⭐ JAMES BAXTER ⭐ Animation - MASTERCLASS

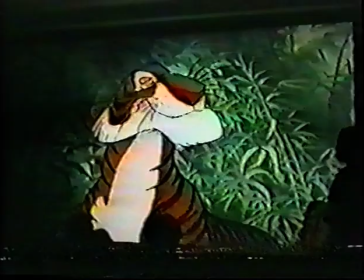I just dropped by. Forgive me if I've interrupted anything.
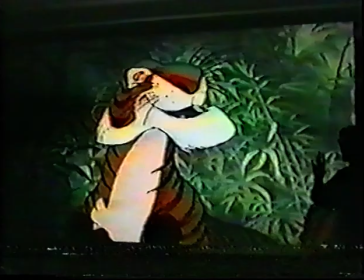Oh, no. Nothing at all.
A nice squash and stretch going on in the facial features there.
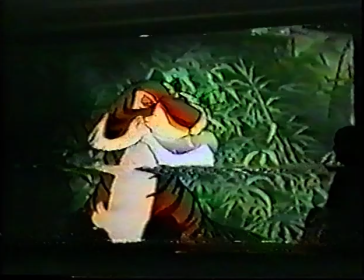Knowing which parts of the face to use for that. Which part is the after imprint, is that?
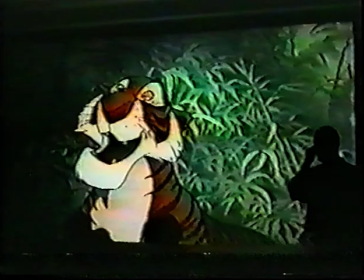He keeps the top of the nose set into the skull almost. He uses sort of the nostrils, the cheeks, the eyebrows. But the top of the skull really sort of maintains a lot of its integrity as far as being a solid object.
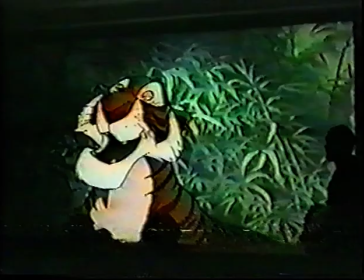And he uses the sort of what would be the fleshy parts of the face to squash and stretch with.
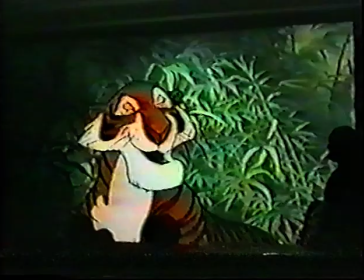Yeah, bye. Forgive me if I've interrupted anything.
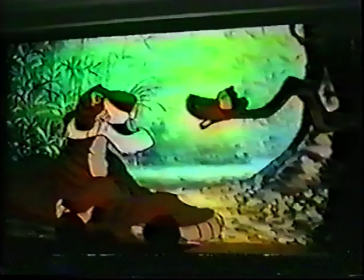Oh, no, nothing at all.
Right.
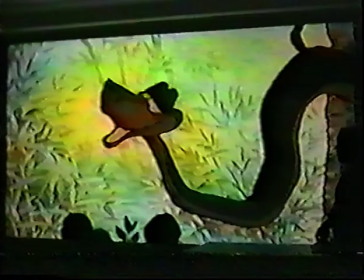This again is quite a simple scene, just sort of basic attitudes.
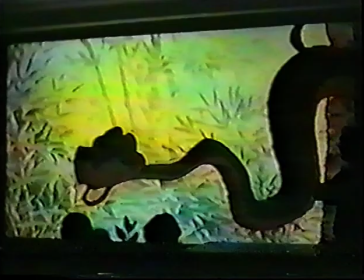Oh, no. And then nothing at all. And then nothing at all.
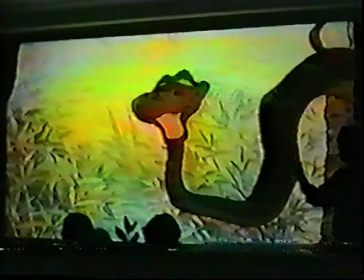But there's a lot of layering on top of it.
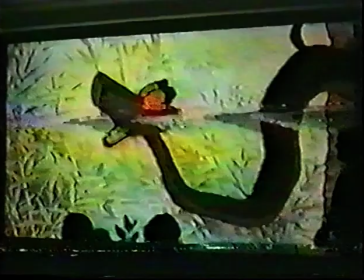There's a lot of head shaking going on within it, which gives it that sort of immediate quality.
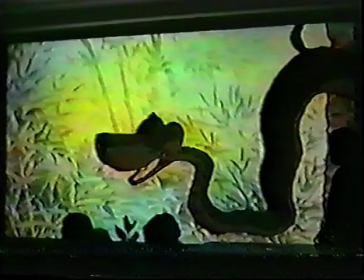If these head shakes are on the floor or something.
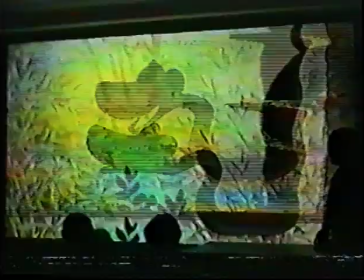Or three.
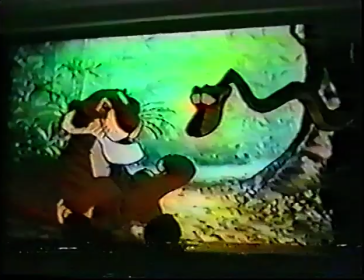No, nothing at all. I thought perhaps you were entertaining him.
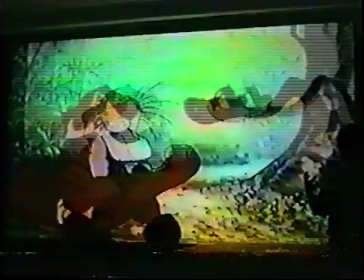The perfect scene for good staging.
It is, but no.
The gag here, obviously, is that you really want to see the claws come out.
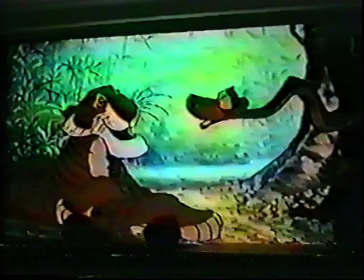What was that?
And the way the animator really makes sure that everybody sees this is just setting it up so far in advance and having all the characters look at where he wants you to look.
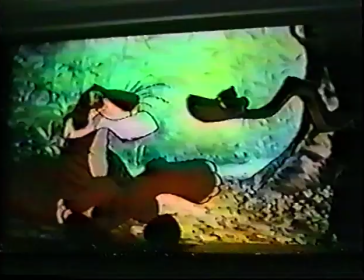And keeping everything else basically still. So your eye tends to go to things that are moving.
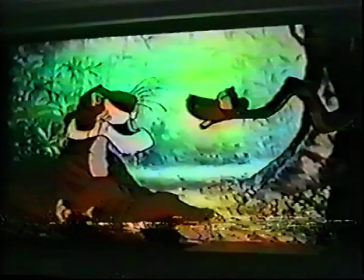Yeah. So a lot of the scene is basically still. The head comes up.
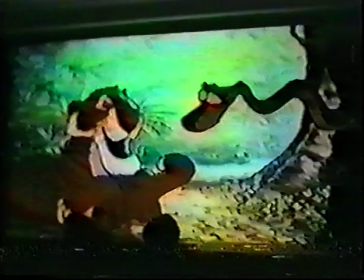Already you start to look at it. And then both characters are looking at it.
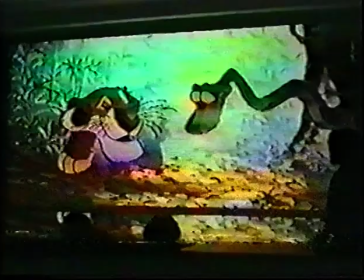The snake is
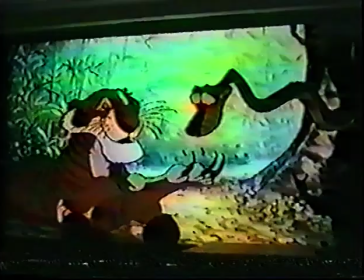rooted. And for a long time before that action takes place, there's just no way that you're going to miss it.
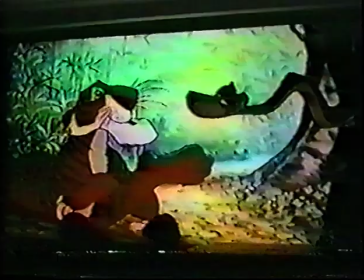Everything? Oh no, nothing at all. I thought perhaps you were entertaining someone up there in your coils.
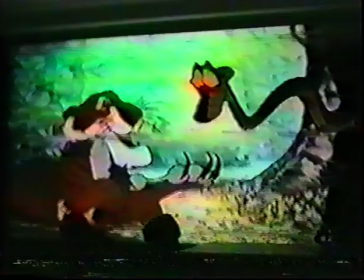Drops of oil.
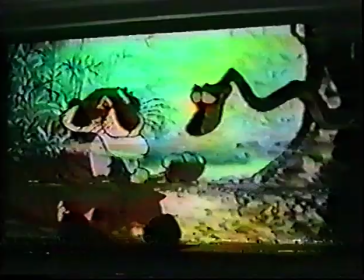So only after it happens.
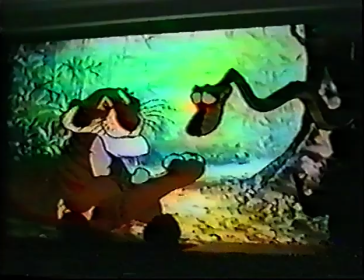Just technically on that claw thing, it's one of those slight pushes like a further.
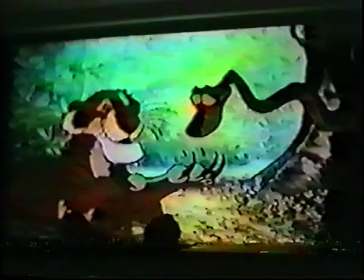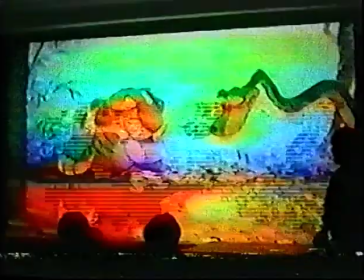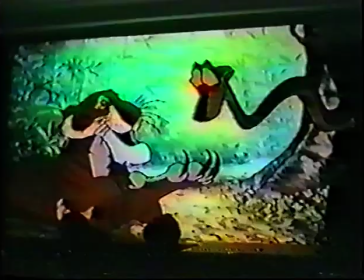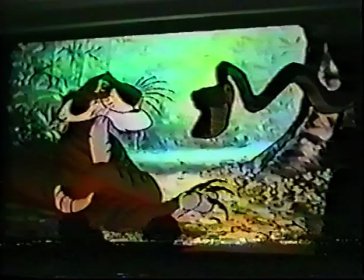Someone up there in your coils. Coils? Someone? Oh, no.
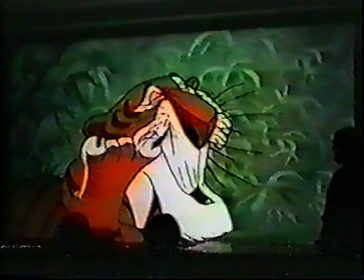I was just curling up for my siesta. But you were singing to someone.
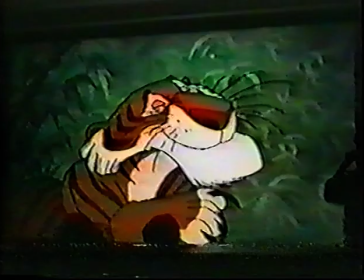Here's a good example of dialogue done within an expression.
Say so.
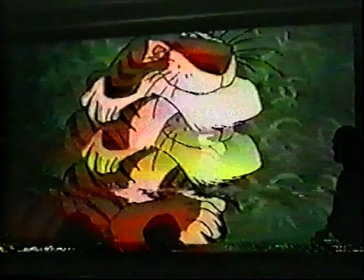He's got this expression going on like this because he's scratching the side of his mouth.
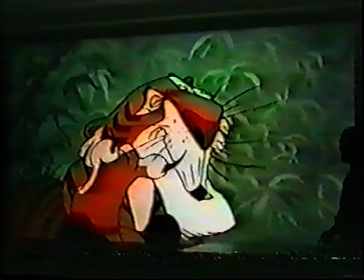See you. What?
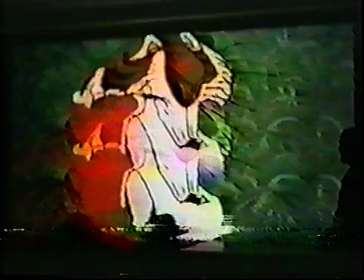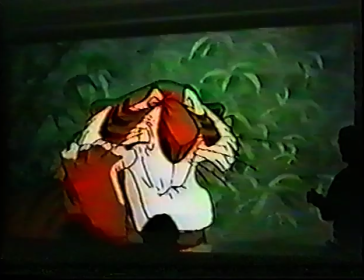So, look at the mouth preparation he does on the B of but. There's no sound yet.
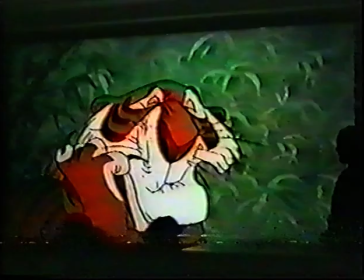Probably no B written on the X sheet at this point. But he closes the mouth six frames before he needs to open it for the butt.
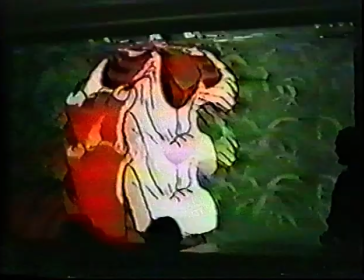There's 1, 2, 3, 4, 5, 6. And then pops it open for
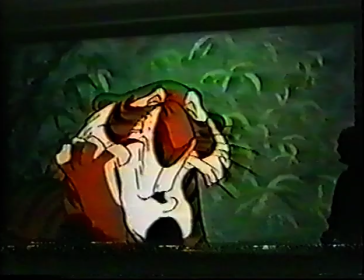but you singing.
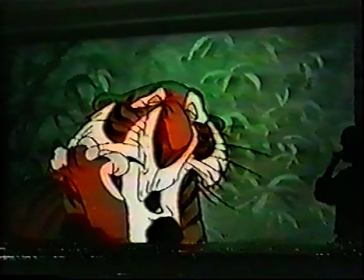So even though it's a highly distorted mouth shape because of this expression, you can still get away with saying a word like singing, which you would expect to have a sort of wider shape. But because of the sound of the actor being this very pompous and sort of constricted sounding thing, you can get away with it.
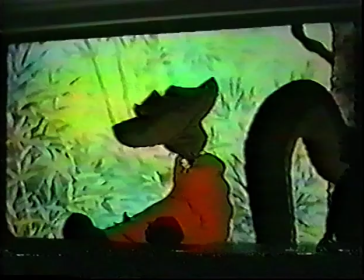It says siesta. But you were singing to someone. Who is it, Carl?
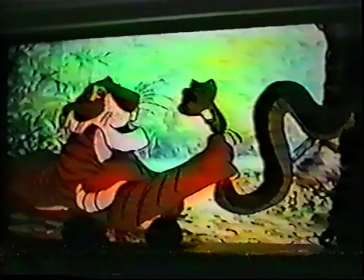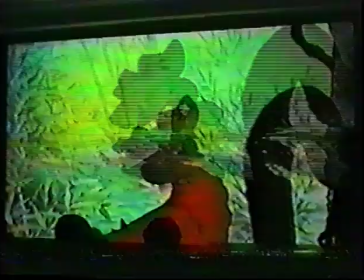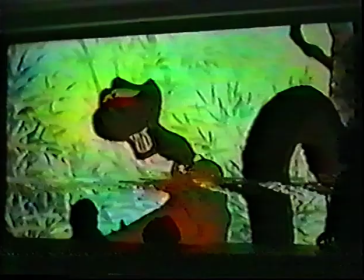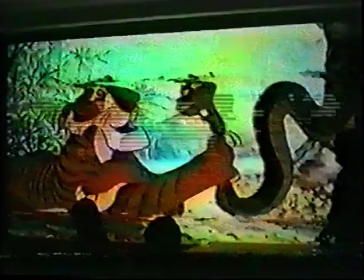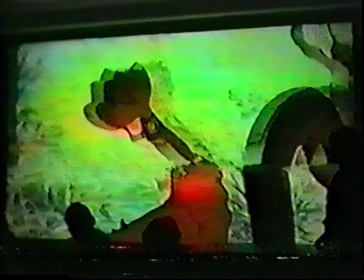They look to me to be about every 5 frames, every 4 frames, side to side.
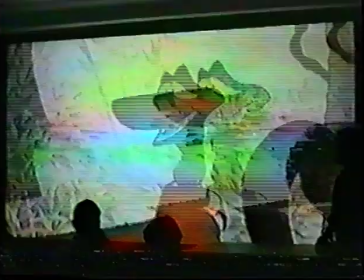I was just singing to myself. Indeed.
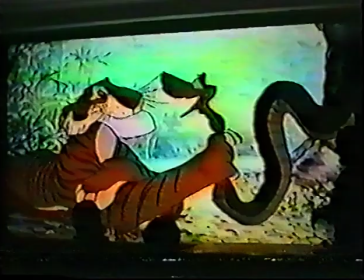So again, look at the preparation he does for indeed. He's got a closed mouth because he wanted to do this smug, smiling thing.
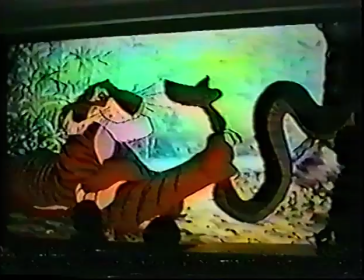But he needs to say indeed. So you've got that preparation there
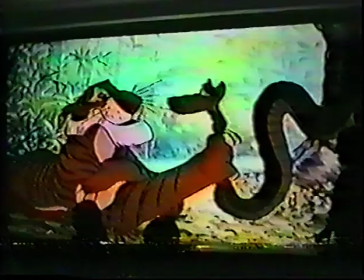before he starts actually making the sound.
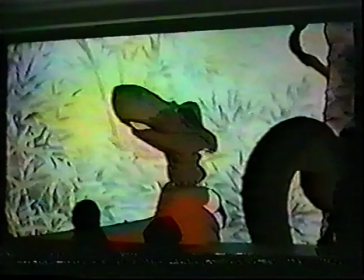Indeed. Yes, you see, I have trouble with my sinuses.
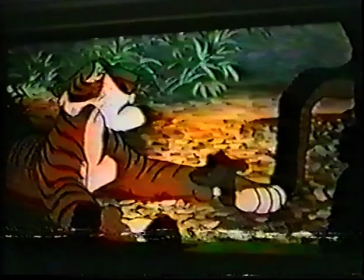What a pity. Oh, you have no idea. It's simply terrible.
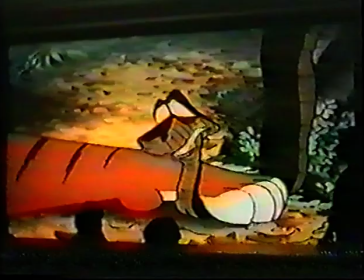I can't eat. I can't sleep. So I sing.
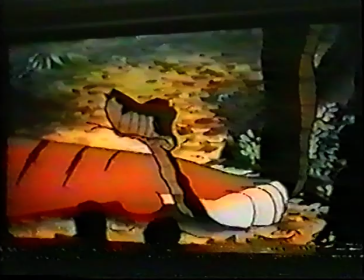My own. Yes.
This is a little head shake which is done with no in-between. It's just one side there, one side there. On 2 frames. Each one has 2 frames, so it's just a little difficult.
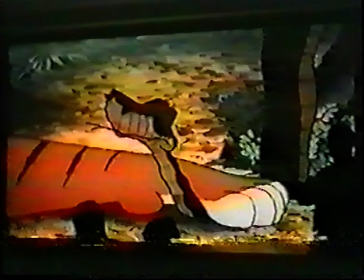The mistake of trying to put something like that on ones, if you just had one and an in-between on each one, is that you wouldn't get the real sort of pendulum effect of having more frames pointing each way.
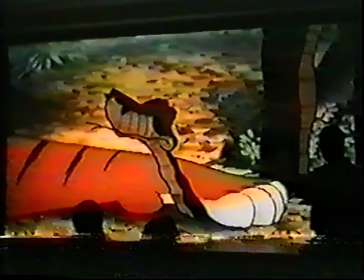If you had a bunch of in-betweens, you would get all these drawings which were, you know, in the middle of this head shape, and you wouldn't get that snap from either side.
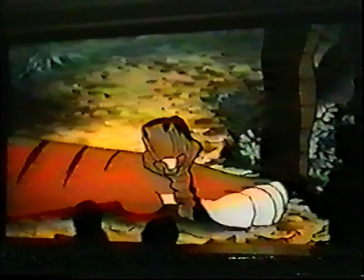So if you were going to in-between something like this, you'd have to favor the hell out of each side to get it to have that pendulum-type spacing from that picture,
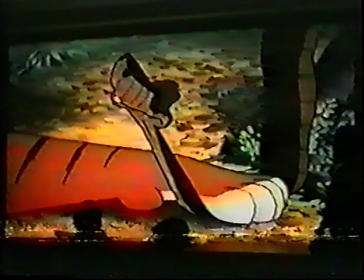because it's only 2 frames and 2 frames. I sing myself to sleep.
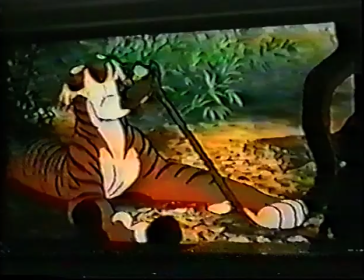You know, self-hypnosis. Let me show you how it works.
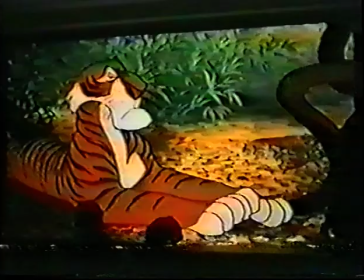A trust in me.
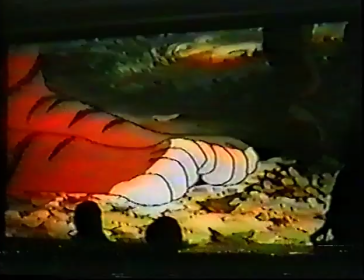I know, I can't be bothered with that. I have no time for that sort of nonsense.
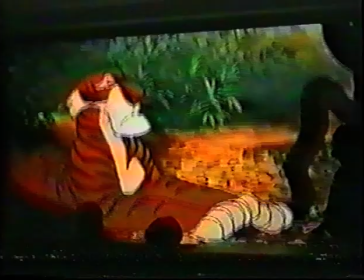So here we see one of Mr. Carl's sort of stock head thing he likes to do.
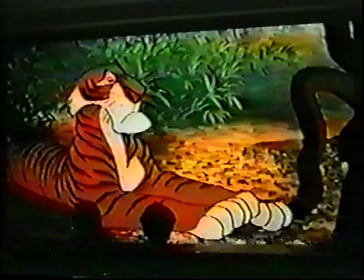It's this sort of head nod on fours and then sort of head tilting sort of on fours.
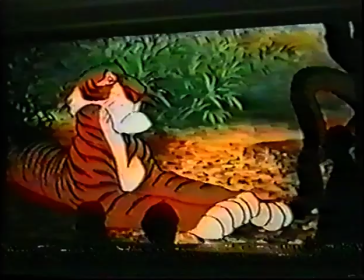And sort of combinations thereof. He likes to do a lot of acting patterns which have little head shakes on them,
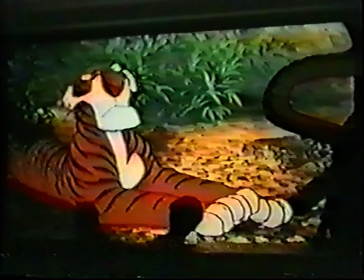and they're usually sort of 4 frames between each extreme.
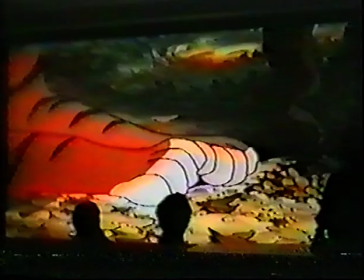I know, I can't be bothered with that. I have no time for that sort of nonsense.
So it's, I can't be bothered with that.
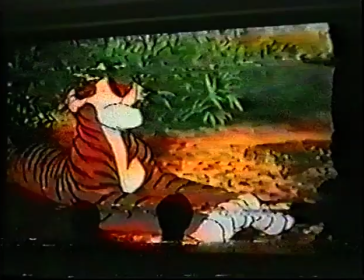I have no time for that sort of
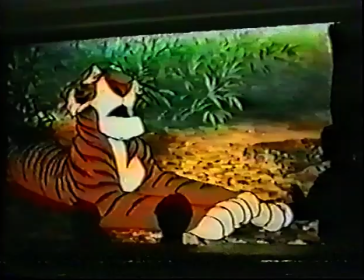nonsense.